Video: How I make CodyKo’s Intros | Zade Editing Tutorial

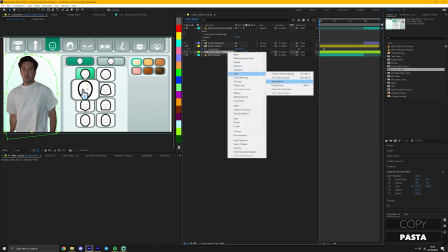I'm also going to freeze frame the clean background composition so it lasts as long as I need.
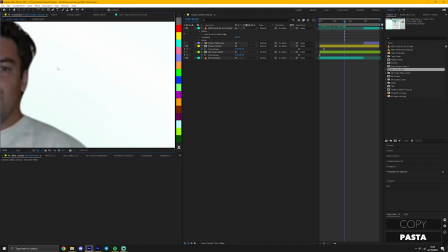Scrubbing through the video, if you see any problems with the hand disappearing or cutting over the mask, you can press M on your keyboard,
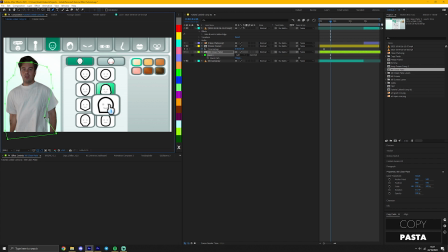and with the Mii layer selected, you can change the mask that you made just by clicking and dragging all these points. When it's good, we're going to move to the face effect that you selected. With the freeze frame subject layer selected, move the playhead to where you change the face option and press Ctrl-Shift-D to split this layer. With this new split layer selected, we're going to add the liquify effect under Effect, Distort, Liquify.
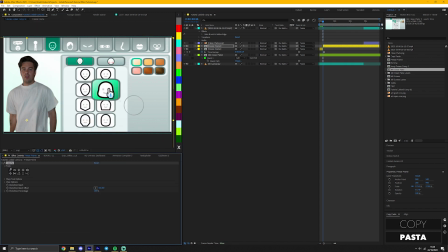Also, I highly recommend this free plugin called FX Console. It basically lets me press a hotkey, Control Space on my keyboard, and I can search for any effect I want to add to any selected layer.
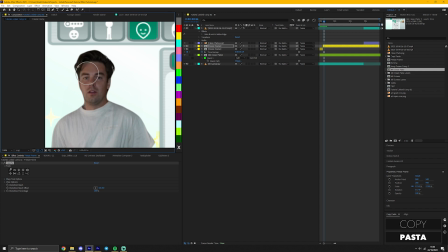Anyways, with the liquify tool selected, press the first option and we're going to mold the subject's face to match the Mii face selected. You can zoom into the preview using the scroll wheel and move the screen with the middle mouse key. Holding Control while using the scroll wheel, you can increase or decrease the brush size selected.
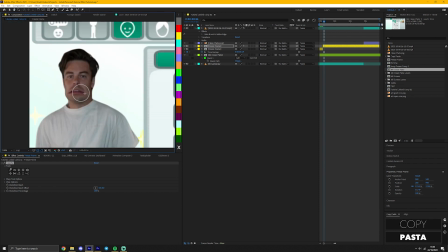Click and drag like a paintbrush to try and mold or match the face that you selected, and you should be good.
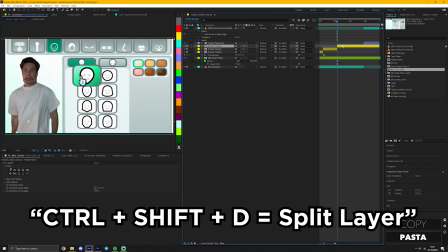Now scroll to where you selected the default face again and split the layer like before, and just delete the liquify tool.
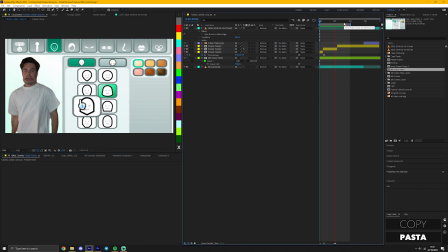Now as you can see, it goes from default to edited to default again. If you did three face options, you can just Control Shift D and split as many times as you want and affect the liquify tool as many times as you'd like.
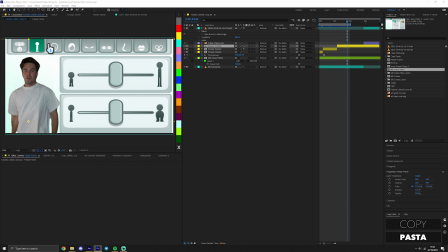Now for the sizing section, we're going to use a thing called null objects. This is just an invisible or imaginary object generally used for controlling or referencing in After Effects.
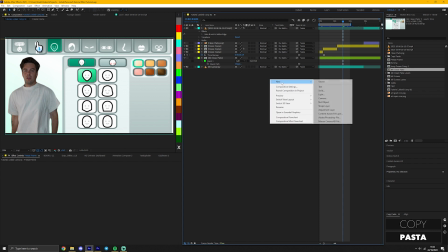In our case, controlling. Create a null object by right-clicking, new, and null object.
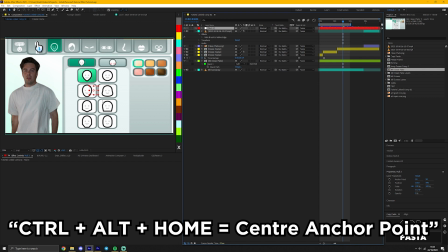Pressing Control Alt Home will center the anchor point of the null, and we're going to move it to around where the subject's legs are.
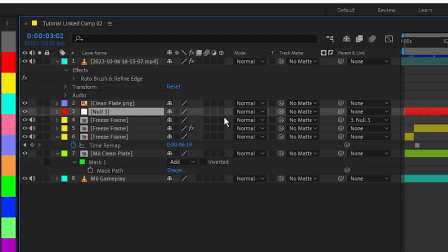Drag this little cog wheel from the freeze frame layer to the null layer to parent it to the null.
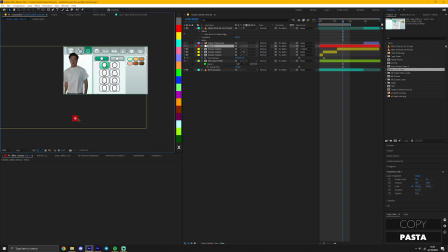This means that when we move the null, the subject layer also moves because it's parented to that null.
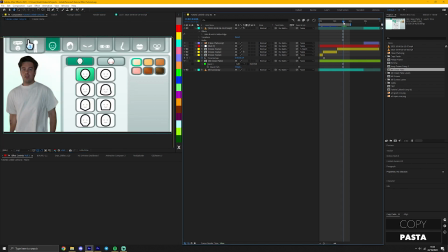Move the playhead to just before we select the size section in the Mi footage and press P on the null layer.
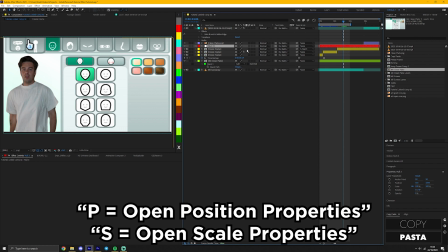Then holding shift, we're gonna press S on the same layer. Holding shift while pressing either just makes both visible at the same time.
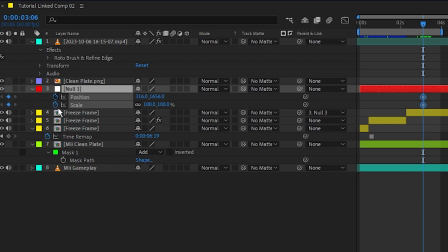We're gonna press this little stopwatch next to both position and scale to set a starting keyframe.
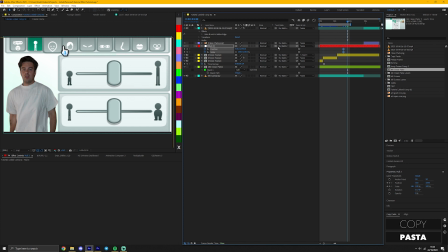Moving forward to when it's fully transitioned into the size section, press these two diamonds to create another keyframe.
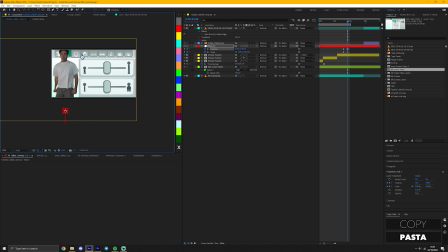We're gonna move the null into place like this by holding shift and dragging the null up. We're holding shift because it locks the axis into position, meaning it'll go straight and it won't wiggle or move diagonally in the transition. Then we're gonna scale down the null to fit the screen. You can scale with these corners on the null, but because of how small and finicky it can be, I generally use the scale here.
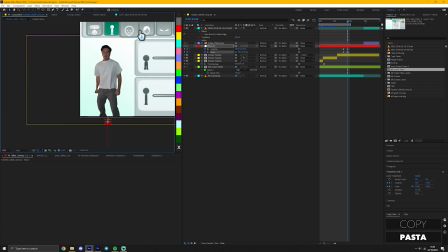Keep in mind, whatever scale we set here will be referenced as the default Mi size that will scale up or down with.
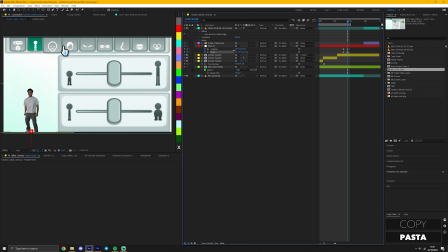So if you scale up, you wanna make sure there's enough headroom to scale up, and vice versa, if you're scaling down, you don't want them to be too small that it looks weird.
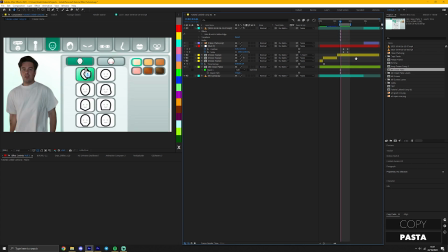Now, if we play back this section, it scales along the animation. Wow, but it looks really slow and ugly.
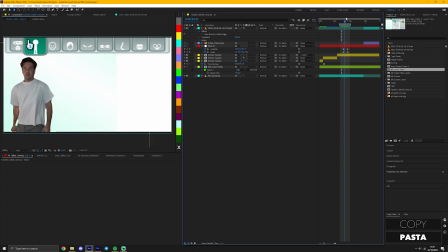We can fix this by first changing the timing.
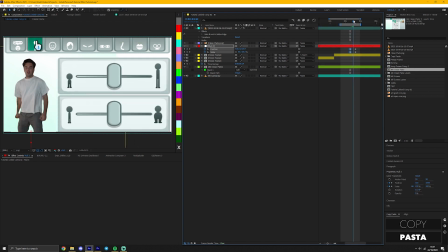Dragging the keyframes closer together increases the speed it takes to get from point A to point B. These keyframes define where the selected layer is gonna go and in what time. If I drag them apart, it's gonna take a long time to get from here to here. If they're close, it does the opposite.
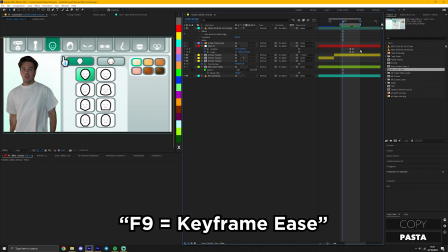We can also smooth out the animation by selecting the keyframes and pressing F9. This creates an ease. With these keyframes still selected, press the graph editor button. If your graph editor looks a little different to mine, that's okay. Just right-click the empty space and make sure edit speed graph is selected. You can zoom in and out of this view by holding Alt while scrolling your mouse wheel.
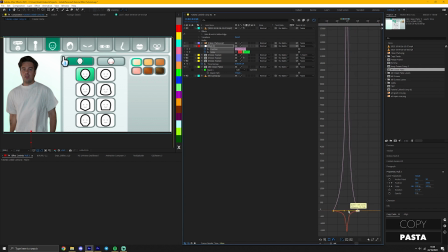To smooth out the animation, you want to make a shape similar to mine here. By dragging and selecting these endpoints, you can pull them in or out to change how the animation looks. Already, it looks a lot smoother, but I also think it's too fast. So you can adjust the timing as much as you want, moving the keyframes left, right, however you like until it looks perfect.
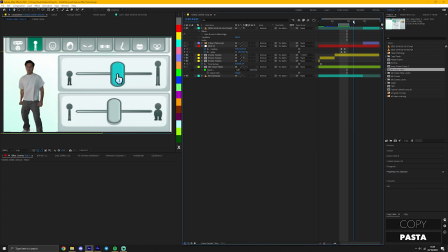We're gonna animate the sizing of the subject, changing with the Wii scrolling the same way. Move the playhead to where the Wii control is selected. Remember page up and down to move frame by frame, and set a new scale keyframe with this diamond. Move forward one frame to when it's selected and scale it up slightly bigger because of the sudden movement that happens when the size increases.
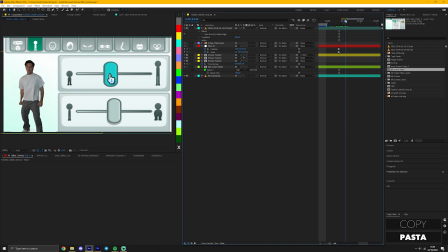Now move the playhead to the point where it stops moving. In my case, I jitter the movement a little, which is okay. It just means a little extra work. At any point the hand stops moving, set a keyframe, decreasing the scale accordingly, just like this.
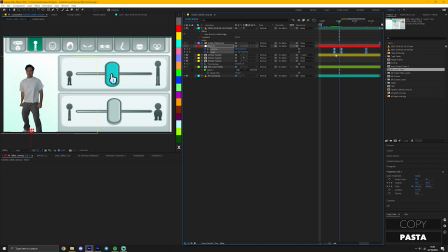Now I'm gonna select all these keyframes I just made and hold Control, then click on the frames again. This removes the ease that we added earlier to just the selected frames. We don't want these frames to ease just for the realistic movement of the Wii control.
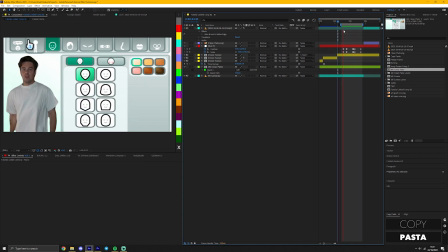When it's done, you should have something like this. You can always delete frames, readjust frames, and change everything. So don't worry if it's not perfect the first time you do it. It rarely is. Also, if you only want to preview a specific selection, press B where you want to start and N where you want to end.
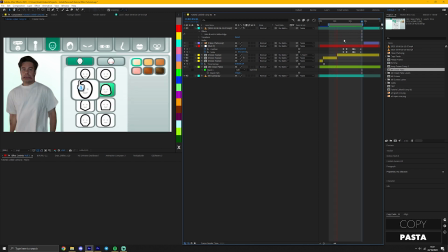Now, After Effects will only play within this area. If that doesn't work and it plays around it, make sure your preview settings look something like this.
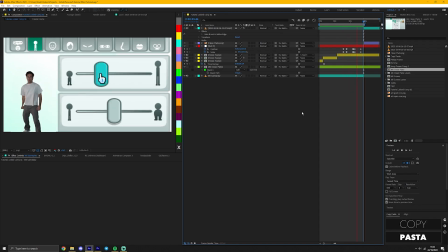And just like that, our Mi section is complete. The last thing we gotta do is the hand drop animation. I'm first gonna clean up the timeline a little bit by making the Mi selection layers all end here before the next selection starts.
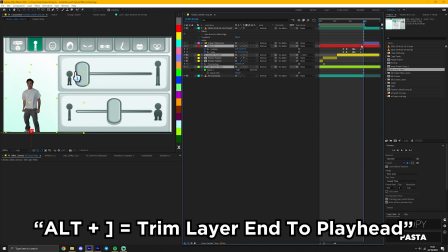Select all the Mi related layers while holding Control like so. Press Alt and close bracket to trim the end of the layer to the playhead.
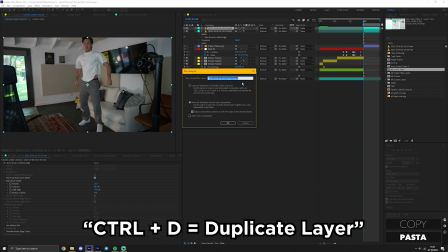Go to the point where your subject is dropping and we're gonna duplicate this layer with Control D. Pre-comp the selected layer with Control Shift C and make sure to bring all attributes.
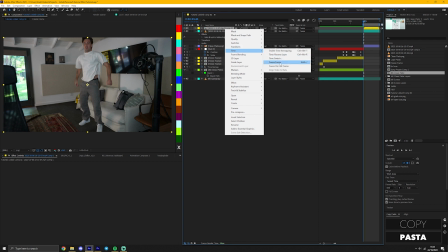Finally, freeze frame the layer, and this is gonna be what the Wii hand controls.
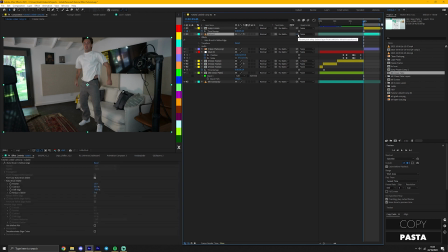Rename the top layer for organization to Jump Frozen and link our subject footage to the frozen footage properties like we did with the null. Now they should both move together. Hide the moving subject layer after making sure they're properly linked, and we're gonna shrink or increase the size of our Jump Frozen layer according to the changes you made in the Mi selection. In my case,
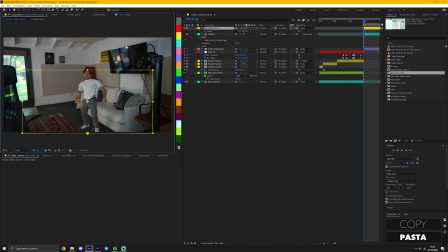I'm gonna decrease the subject size to match. Move the subject into position. In my case, I'm gonna hide the clipping of his feet and make sure he lands more naturally. To do the Wii hand movement, we're gonna create another null object and call it Hand Control.
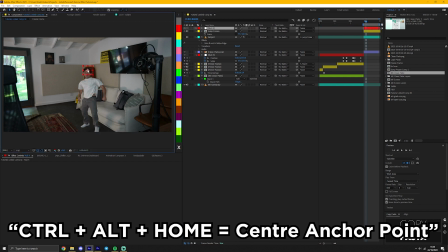Center the null's anchor point and place it around the subject's head or wherever you plan to put the Wii hand that's moving the subject.
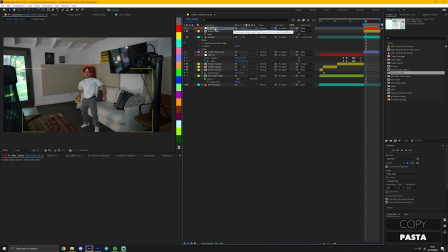And then we're gonna link the frozen layer to the Hand Control null. Although we could manually animate the movement of Cody onto the screen, we wanna make it look a little bit more realistic, like a handheld controller. So we're gonna use Motion Sketch, just a tool in After Effects that tracks the position of your mouse movement and creates keyframes accordingly.
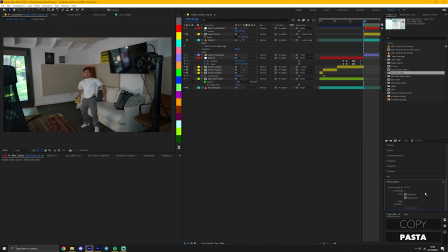Go into Window at the top left and press Motion Sketch to bring the tab into view. Keeping these default settings, check the background options so that we can see where we're moving at the same time. Depending on the length of your overall timeline, you may want to extend it so you have more space or time to work with this animation.
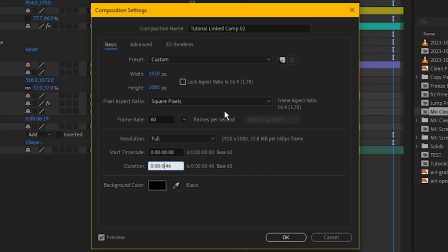Go into Composition at the top left, Composition Settings, and then changing this duration value. I'm going to set it to 10 seconds, which is more than enough, but I can always cut it down later.
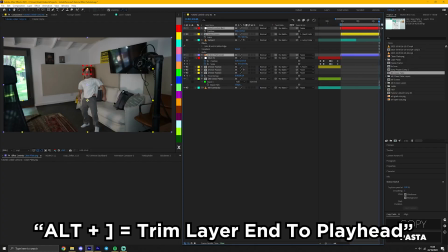And then extend the Null, Jump Frozen layer, and Clean Plate layers accordingly. Press B on your keyboard at the beginning of the clip to set the start of the preview area.
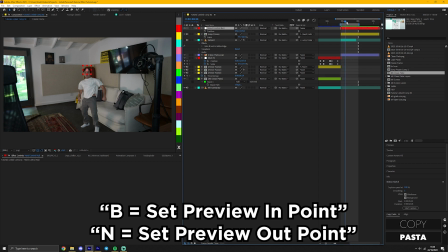And then press N on your keyboard where you want the motion sketch area to finish finished recording. For example, I'll press N here so it's no more than 8 seconds.
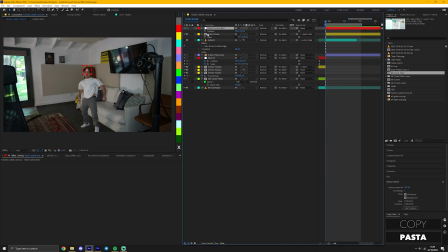It's better to have more area and stop early than it is to be cut off midway through your animation. Select the hand control null and open up the position controls and set a new keyframe. This is just so we know the final position that we want the subject to be in. Make sure this keyframe is after the in-out recording area so that it doesn't get deleted or overwritten.
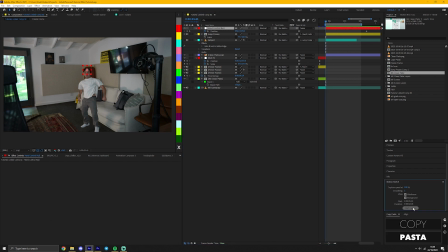Press I on your hand control layer to go to the beginning and press start caption in the motion sketch tab here. Nothing's gonna happen at first, but as soon as you click and start dragging, you'll see After Effects starts making keyframes following your mouse movement. When it reaches your out point or you let go, it'll automatically stop recording.
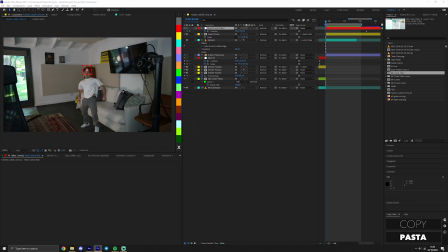Press Ctrl Z to undo this animation and we can make the movement we want, making sure to finish above the original position or as close as you can.
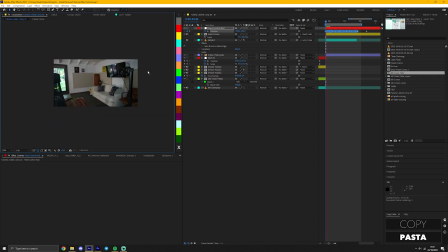You can go left to right, drop in from the sky, do a circle, loop-de-loops, whatever you want.
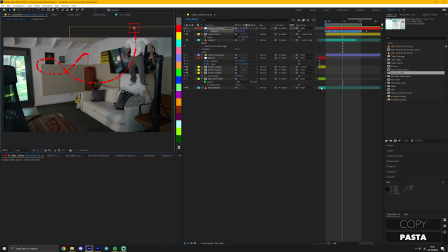Undo and try again as many times until you get the animation that you're looking for.
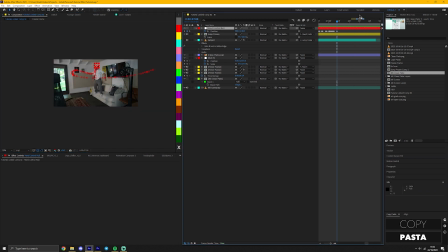When you're happy with the animation, go to the last recorded frame, hold shift and page down, and you can move forward 10 frames instead of 1 frame. Now we're gonna move that original keyframe we made with the final position and paste it here. On just these last two frames, press F9 to create an ease, and we're gonna go into the graph editor.
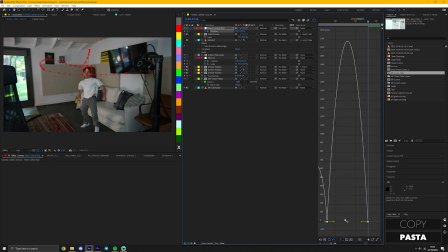We wanna pull all of these endpoints to the right because it simulates falling. The curves dictate the speed, and so as you can see, it starts really slow, then gets faster and faster, just like gravity. Obviously, it's gonna look a little weird here because he's not moving yet.
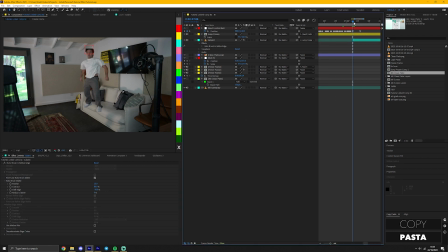So we're gonna unmute the subject layer below and move the start to just before the fall lands, like this, by pressing the open bracket or just dragging forward in the timeline. Where the subject video starts, we don't wanna have overlap of the two layers, so we're gonna end the frozen footage with Alt close bracket. And now it's done. Remember, you can always re-record the motion sketch and adjust these final frames to your liking. It doesn't matter.